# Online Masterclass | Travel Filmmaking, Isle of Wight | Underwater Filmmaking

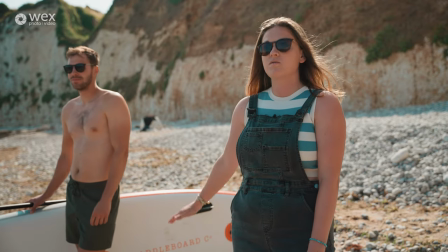I'm focusing on the toes so hopefully I could create a bit more of a softer look by doing that as you can see here like the
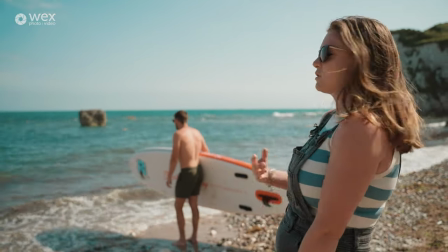paddleboard is actually making a shadow over one of his feet that's quite interesting adds a bit of contrast I'm actually going to keep that I might ask
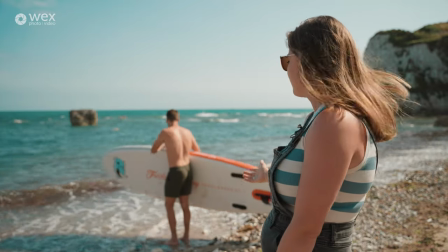him to tilt it slightly he actually already did that exactly as I told him to so you almost have like this kind of angle so I'm
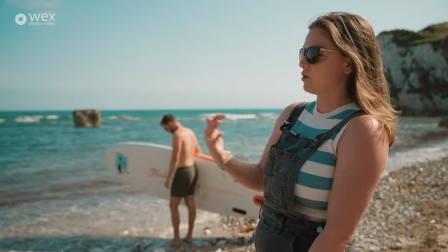basically now I'm going to get into position I'm going to wait for a few waves to go by and just like what we did before Sam unzipping
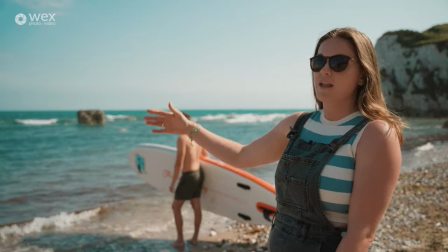and unzipping and you know keep doing that I'm going to just wait for the waves to come in and out and and just quickly just go over his feet until there's one I'm happy with.
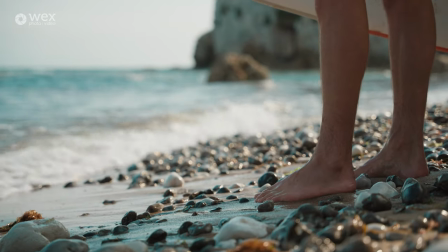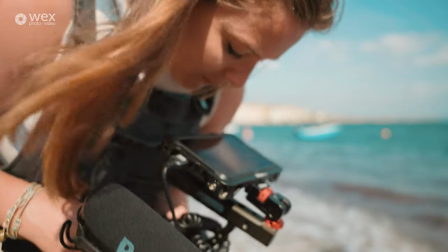So I've just finished up shooting what I would call is the start of the story with the sequence with Sam.
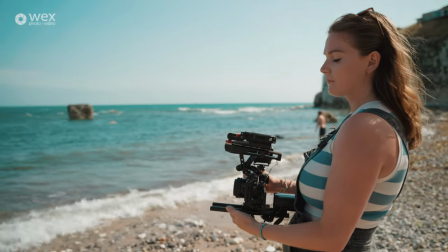I'll then shoot a few things of him coming into the water, potentially use a drone, and then we're gonna go straight in with the underwater housing.
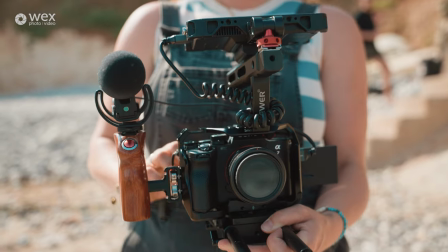Shooting a story is all about creating a sequence and allowing the audience to really understand the kind of story and message you're kind of trying to capture.
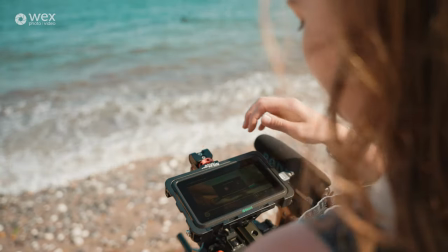It would not make a sense for me to basically film Sam unzipping the paddleboard and then suddenly he's on a paddleboard. I needed to show the audience that there was a story there. It was Sam's story. He came to the beach, he pumped up the paddleboard, and then he went off. And that will allow the audience to know the progression of the story, but using a variety of different shot angles and focal lengths and basically
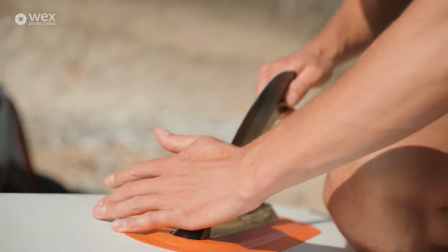adding all these sweeteners into it just makes your production look a little bit more premium. it makes it more interesting,
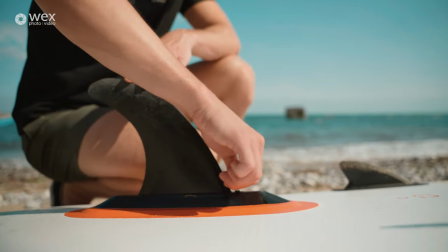it'll make people want to basically watch it.
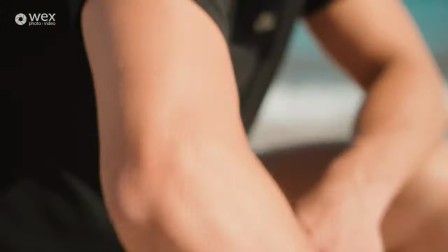So we're now going to move on. We're going to go to a different part of the beach. Like I just said, I know this beach really well, so I know where the best place is to film. In the corner behind me, the water clarity becomes very, very vivid, and during harsh light conditions like this, it's crystal clear for underwater filming. Here is a little bit more seaweady and rocky, and unfortunately we have a bit of sewage in this area. so in the corner it's a lot better and I'm basically
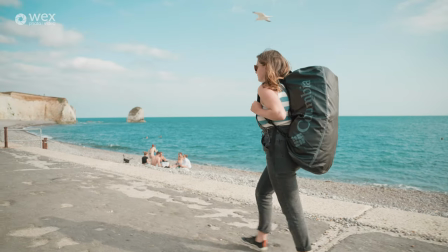going to get Sam to paddle over there he doesn't need to walk the paddle board he'll paddle I'll meet him there and I'm
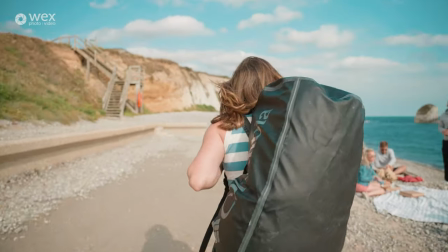going to suit and boot and we're going to get into the water
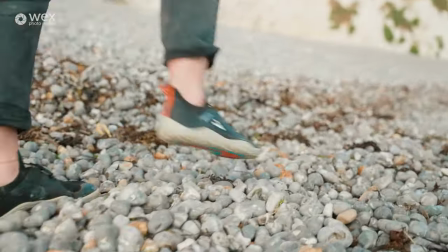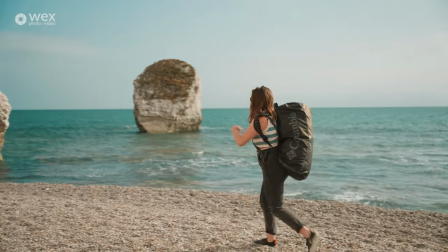so we've just walked along the beach to where the water clarity is a lot better here I have pretty much my whole sort of like set up for underwater filming apart from the camera this is all the kind of like practical stuff within this bag.
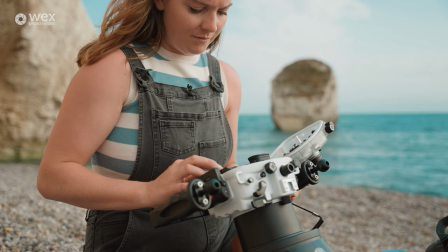Before I dive straight into there I want to go over a few like the logistical preparations that need to happen before you even consider going into the water.
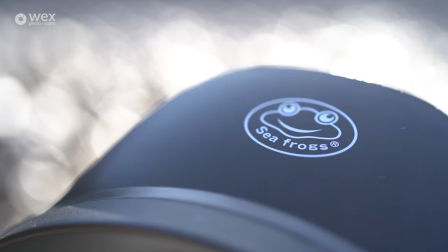Firstly I have a series of different apps on my phone and resources online which can help me pretty much understand what's going on on the beach without even coming to the beach and it's really important especially in the UK to check the tides we are a tidal island the Isle of Wight is
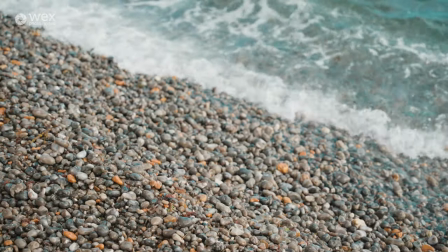completely tidal that are really dictate the water conditions but also how safe it's going to be and how much time you have in the water. At the moment at Freshwater the tide is high and that's great for this particular area because you have a
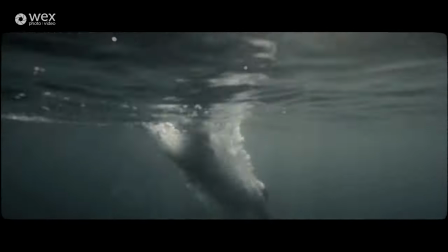small reef and a little bit of like UK looking coral down here and it is really beautiful.
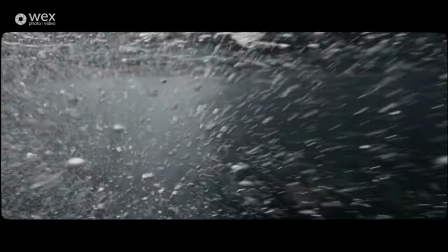Low tide means the light will get to it a little bit more and it'll be easier to shoot.
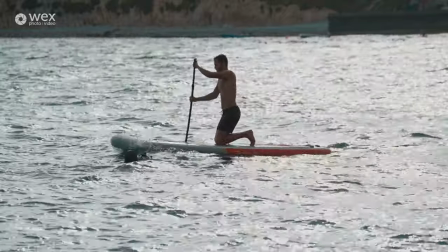Another tip is that whatever you do and however long you spend in the water you need to make sure someone knows your intentions in the water. I always let someone know that I'm going swimming, I always let someone know how long I'm going to be and when they should expect to see me back.
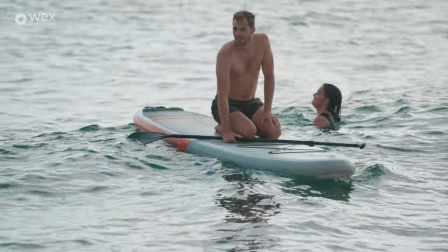We are all completely at the mercy of mother nature and the ocean is no joke at all. It's dangerous, you don't know what she's going to do and you could be a huge extreme like seasoned veteran in the water but all these tips and safety measures apply to anyone regardless of the experience.